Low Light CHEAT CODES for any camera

So me personally, I keep the grain and noise in my footage because I think it looks good and I like it and I embrace it and that's what I like in my image personally, so I keep it. I've also said this before, but I try to be perfectly imperfect or my version of perfection and sometimes it's not what's considered perfect,
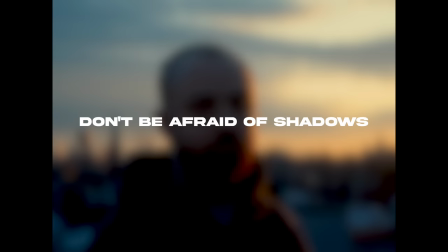6:10 but that's okay too. The next thing that I will say is don't be afraid of shadows. If you're shooting something in low light, shadows are to be expected. But me personally, I love shadows.
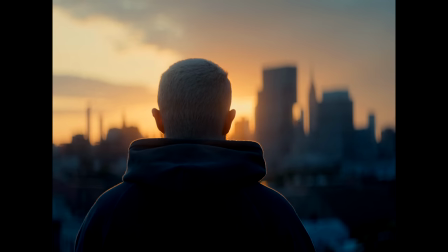6:22 And again, I know that it's been pushed so many times and it's been beat into our heads that everything needs to be perfectly exposed and the details need to be seen everywhere.
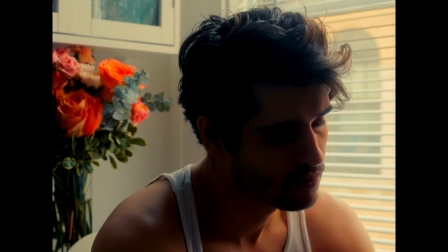6:31 But I'm here to tell you right now that that's just not true. Now, I know some people may not like the look of that and that's also totally fine,
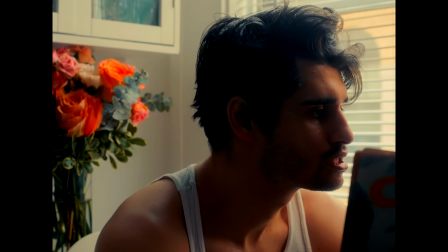6:38 but I wouldn't say that should discourage somebody from shooting something or not
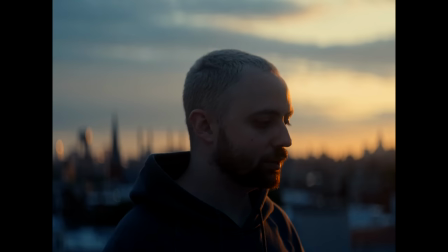6:43 wanting to put something out or not liking something because the shadows are too dark.
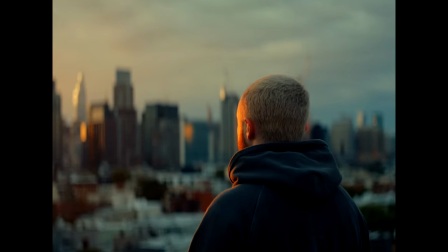6:48 Also if you're shooting in low light situations anyway it's probably expected that you know some of the shadows are going to be a little bit on the darker side. But I love shadows. I like to make silhouettes out of shadows because I feel like that's something creative and interesting to look at.
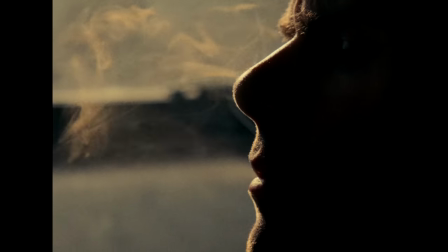7:03 And also I feel like when you embrace shadows it draws attention to the light that is available.
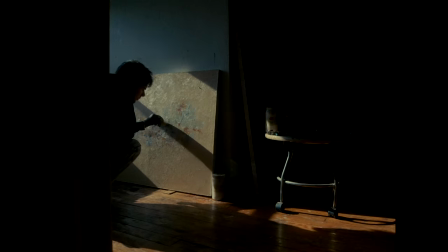7:08 But I also like things a little bit darker anyway because it just has a sense of like this moodiness and mysteriousness that I personally love anyway yeah not everything needs to be perfectly dynamic I personally have never been in a habit of trying to make everything perfect because if I did that I probably would never make anything at all and personally when I go out to shoot whether it's light outside or dark outside I'm always looking for the parts of an image that looks the best in terms of contrast so yeah embrace the shadows go to the dark side anyway yeah this one is probably kind of obvious but I'm gonna say it anyway because I feel like it ties into everything else that I've already said but
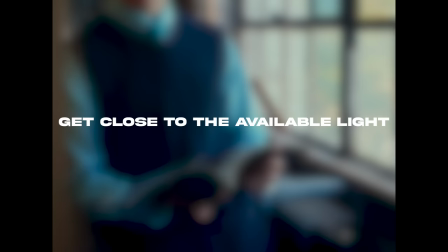7:41 that would be to get as close as possible to the light that is available. Now I feel like if you've ever been in a pinch for light you have done this whether it was getting really close to a window or getting really close to a light source or getting really close to the only light that is available.
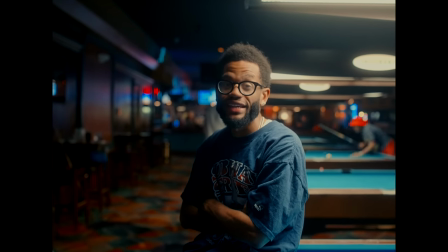7:58 For example when I was shooting with my homies at the pool hall that pool hall is very very very dark and the only light that's in there is the lights that's over the pool table. So you can only really get good light in there if you're on the pool table or someone sitting really close to the pool table.
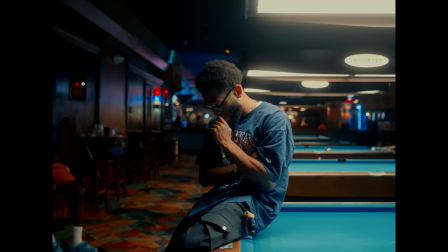8:13 But I like this example the most because I feel like everything that I talked about goes back into this image.
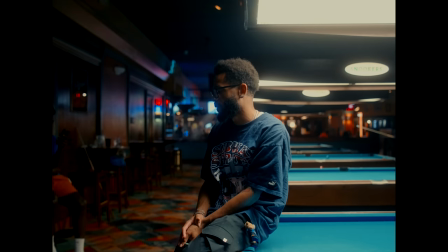8:19 For one, getting as close to the light as possible is happening. Embracing the shadows is happening.
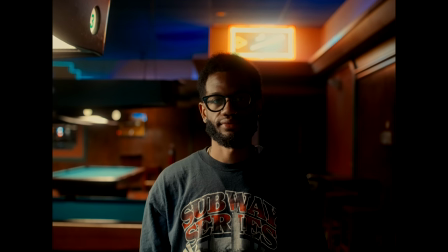8:24 Since it's so dark in there and there's no light on the other side of the pool table, it's creating a cool contrast between lights and darks of the image.
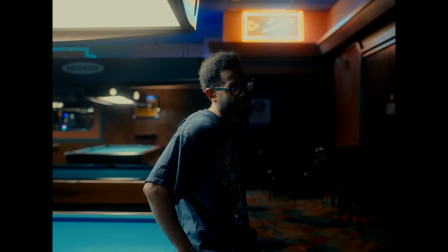8:32 And half of his face is dark and the other half is lit up.
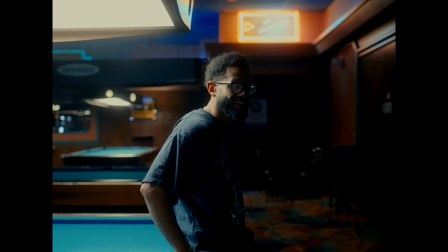8:35 There's also some cool neon signs in the background and placing niche where I placed them makes the image looks a little bit more 3D-ish which goes back to using the points of light that we do have available to be as creative as possible. And also I cranked the ISO for this because it's definitely a lot darker in there than it looks. So yeah honestly I use all of these things when creating videos especially when it's a little bit dark outside or inside.